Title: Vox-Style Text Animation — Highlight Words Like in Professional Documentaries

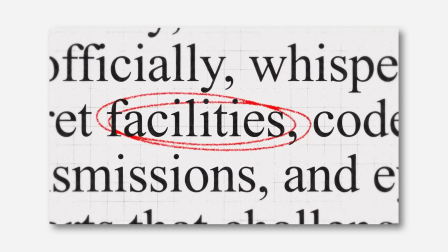In this tutorial, we'll create a clean Vox style text animation with a hand-drawn oval highlight around a keyword.
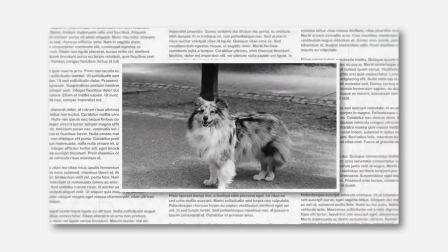This effect is great for documentaries, news, and educational videos.
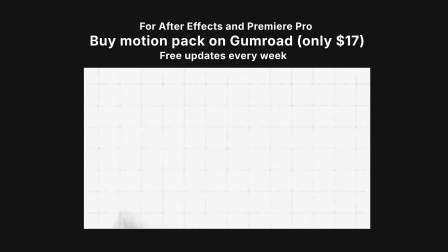Before we start, let me quickly mention my Vox style animation pack.
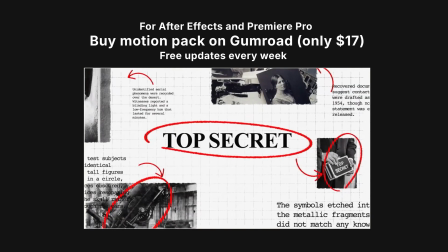It includes over 50 ready-made scenes, transitions, map templates, timelines, and text animations.
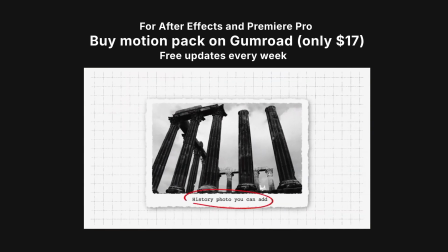It's available for just $17 on my Gumroad, and you get free lifetime updates.
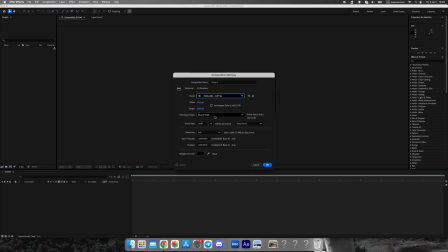The link is in the description. Let's start by creating a new composition, full HD, 1920 by 1080.
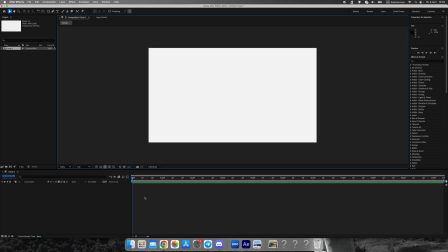Set the background color to gray or any neutral tone. Now create a solid layer and apply the grid effect.
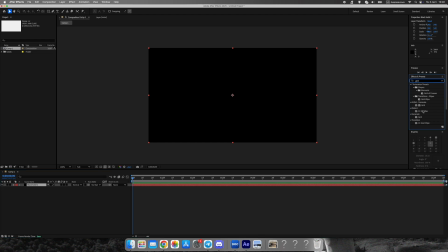Adjust the size and color until you get a clean background pattern. Then add roughened edges to break up the lines slightly.
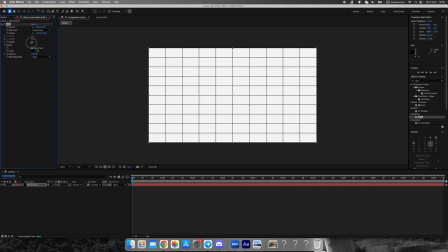This creates a subtle vintage texture. Duplicate the grid layer, reduce the roughness, and lower the opacity, so the background feels more organic and natural.
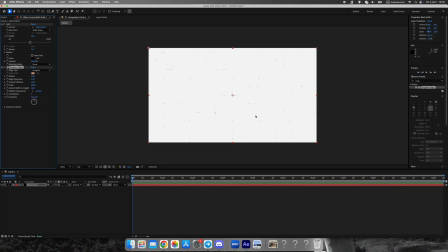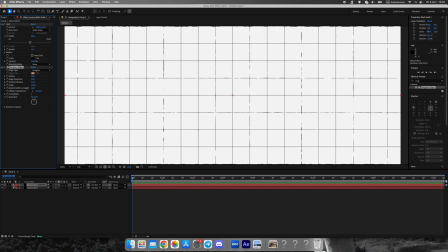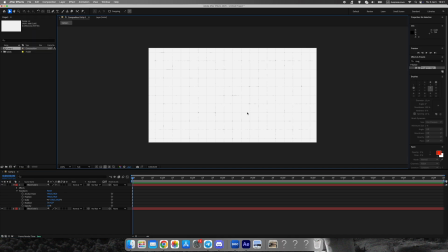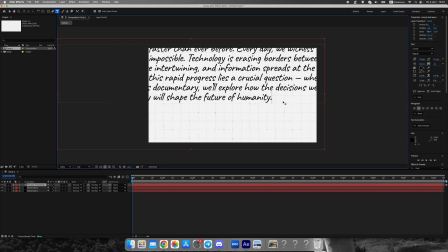Next, add your text layer. I'm using Times New Roman, a classic documentary font.
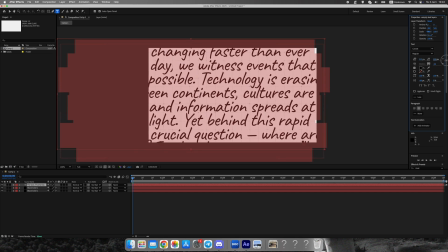Type any paragraph you like and position it in the center. We'll highlight one specific word later.
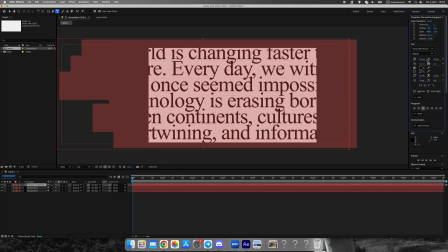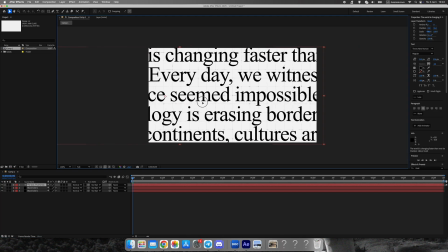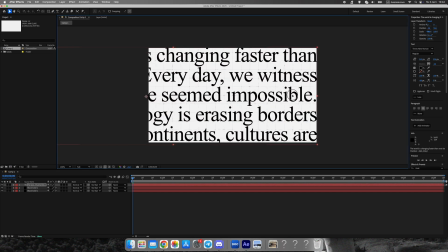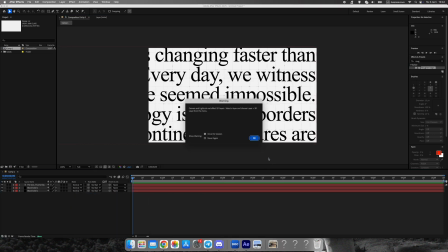Create a camera layer and a null object. Parent the camera to the null for easy control.
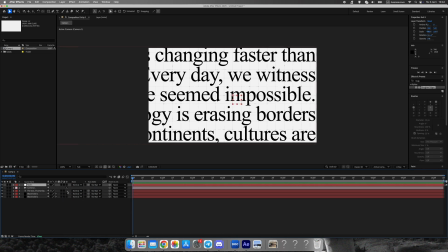Animate the null's position from left to right and add a slight zoom in for more cinematic motion. Use Easy Ease or the Graph Editor to smooth everything out.
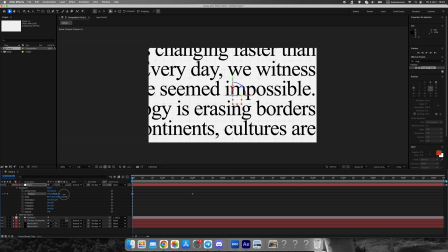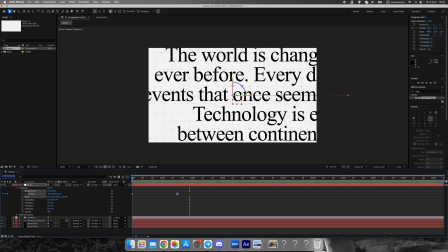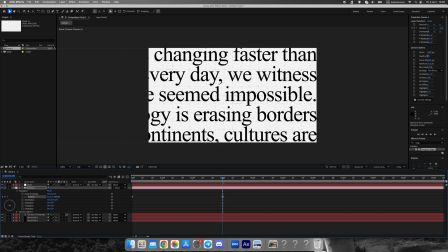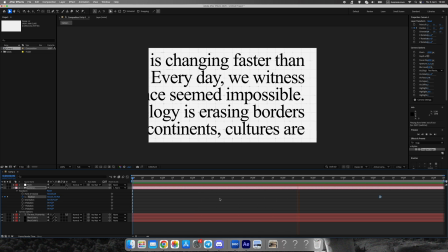Now let's create the highlight. Draw an oval shape only the stroke, no fill.
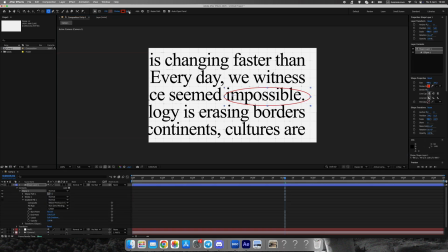Animate the stroke using trim paths from 0 to 100%. Then apply roughened edges to give it a hand-drawn look as if it was made with a marker or pencil.
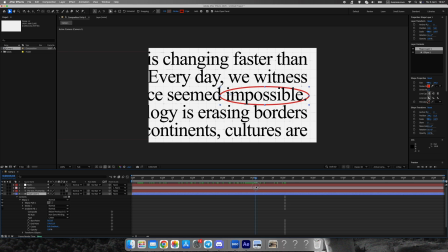Duplicate this oval layer and slightly tilt it. Offset it on the timeline. This creates a double outline effect that looks dynamic and organic.